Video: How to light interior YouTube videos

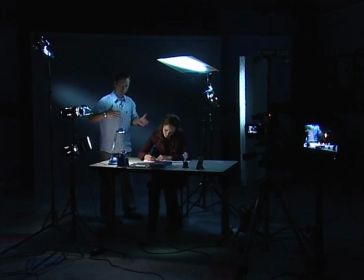29:19 And that really is basically it. But the way we've created the mood in this set is to not use very much fill light. So we've got light on this side and we've got shadows on the other side. After all, it is night, so there's going to be shadows.
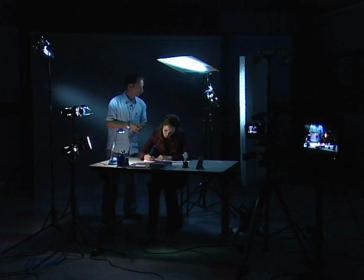29:32 And the other way of creating the mood is the colour of the moonlight. So I've achieved that by having a reflector place here above Mara's head.
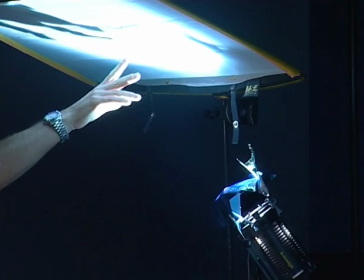29:41 there's another Dido and it's got a medium blue gel on it up into the reflector and it bounces down and causes this moonlight to cast
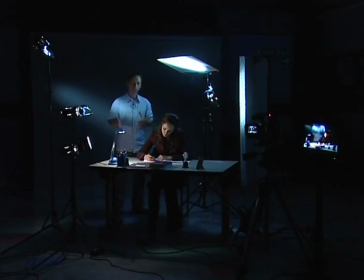29:49 the moonlight effect on Mara's head here and the shoulder and I further supplemented the moonlight effect by having another Dido light placed out front it's got the same blue on it for the moonlight effect it's pointing at that reflector and the lights then bounce back into this side of Mara and onto the desk so it puts
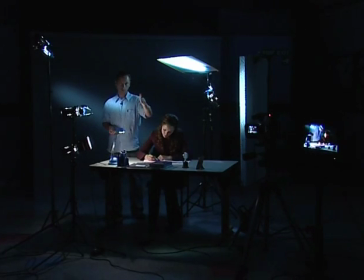30:06 light on Mara's dark side here it also puts a little bit of light on the book spines and the little trophy in the foreground. Not very much light because of course we don't want to over light this. If we do that we'll simply reduce the shadows and it'll no longer look dark.
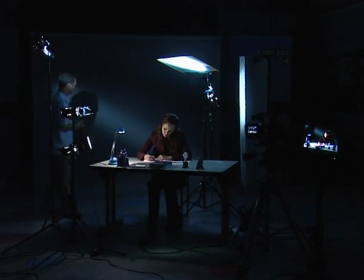30:20 And finally the light on the background here is simply a slash of blue which we're saying for argument's sake is a chink in the curtains letting some moonlight through and that's coming from this D-dell light here and it's simply switched on. It's got the same blue gel on it.
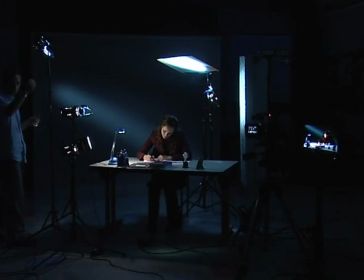30:37 I've had to actually add a piece of neutral density gel here to bring the intensity down to the right level and then the barn doors are simply closed right up to create this slot of light and then you can alter the angle of the light just by twisting the barn doors until it
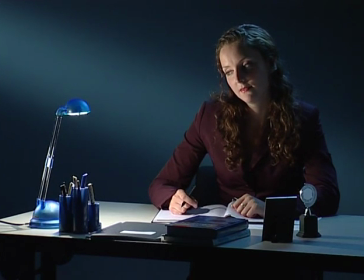30:52 looks about right. So that's a basic, very simple but quite effective drama setup.
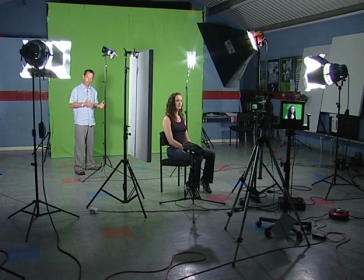31:06 Something you may have heard about is the green screen process and what this does is when you get to your edit it allows you to take out the green background and
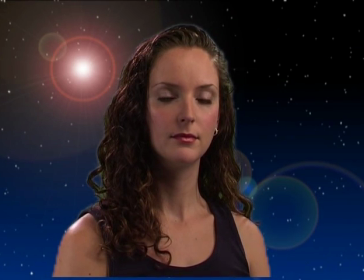31:13 replace that green background with other footage or say a graphics background now what we have to know is how to light for
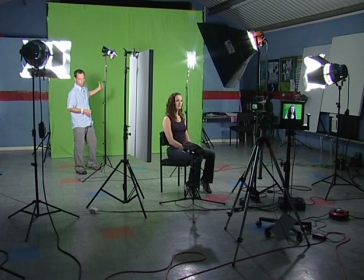31:21 a green screen shot and what we've got here is a background which is chroma key green it's a very specific green not just any green this is made by
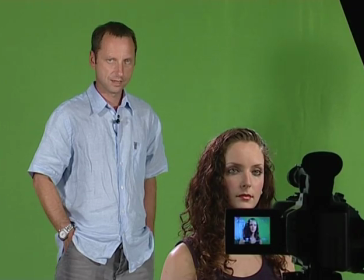31:28 last to light and it's made just for this purpose you have to be careful not to over light the green screen what we're after is a very good saturated green a deep color and that's going to give you a much better chance of keying it out in the edit suite later if you
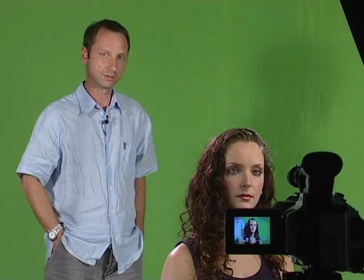31:44 do over light it in effect what you're doing is overexposing the green background and therefore it becomes washed out and less green the other
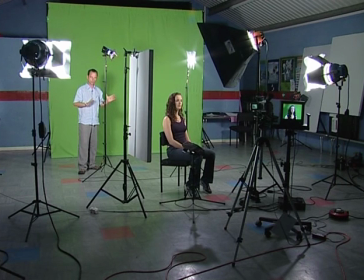31:52 thing to note about it is it's got to be very evenly lit there can't be any hot spots or dark spots in it so the way I've achieved
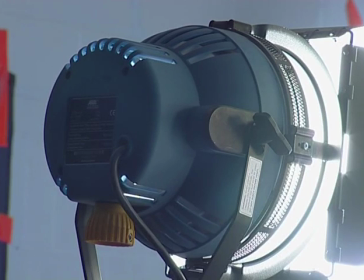31:59 that is to have two blondes out here two 2000 watt blondes they've each got trace on them to soften the light out and they're pointing
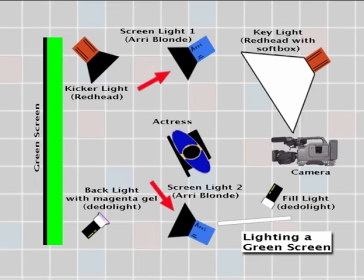32:06 directly back at the green screen if I took them out to the sides too far what that could do is exaggerate
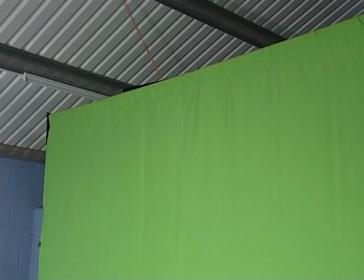32:12 any creases that are in this green screen so we want to keep them around the front as much as possible.
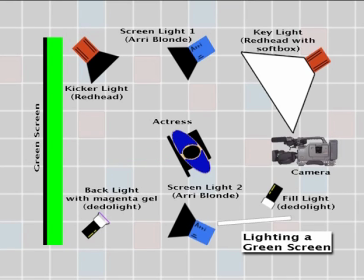32:17 The other thing as I said before is to make sure you've got maximum separation between your subject and your background primarily because if you if you don't do that you're going to find a shadow being cast on the green screen you can see me here I'm casting a shadow on the green screen
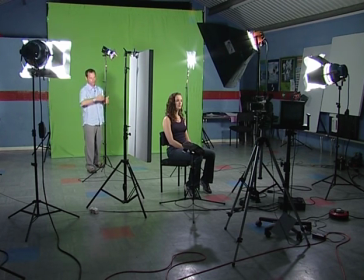32:32 because I'm too close. Mara is sitting there she's miles away from the green screen no shadow problems at all.
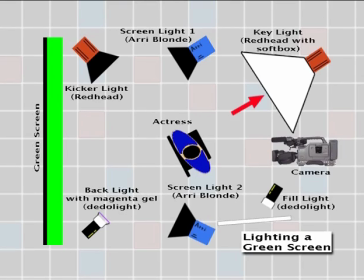32:41 So the lighting on Mara is the same as before. We've got the key light, bounce light, a kicker, and we've got a backlight. But there's a small difference here. I've put a filter on the backlight.
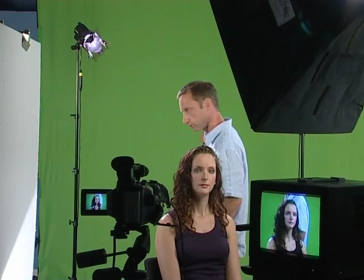32:53 And the reason for this is that sometimes you can get light reflected off the green screen, coming back and hitting the subject's shoulder and hair. And the gel I've put on here is called minus green or magenta. And what that does is it counteracts any green spill that's coming back on the subject. So that's lighting for green screen.
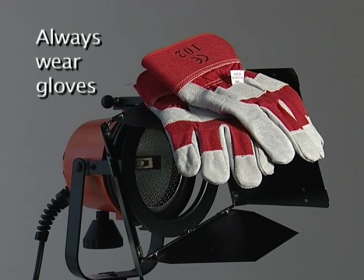33:18 Always use gloves when adjusting barn doors, they can get very hot.
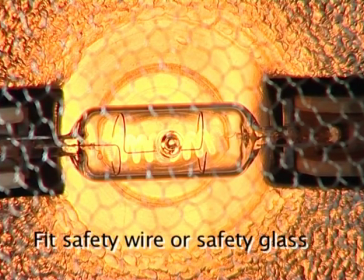33:24 Make sure all of your lamps are fitted with either safety wire or safety glass.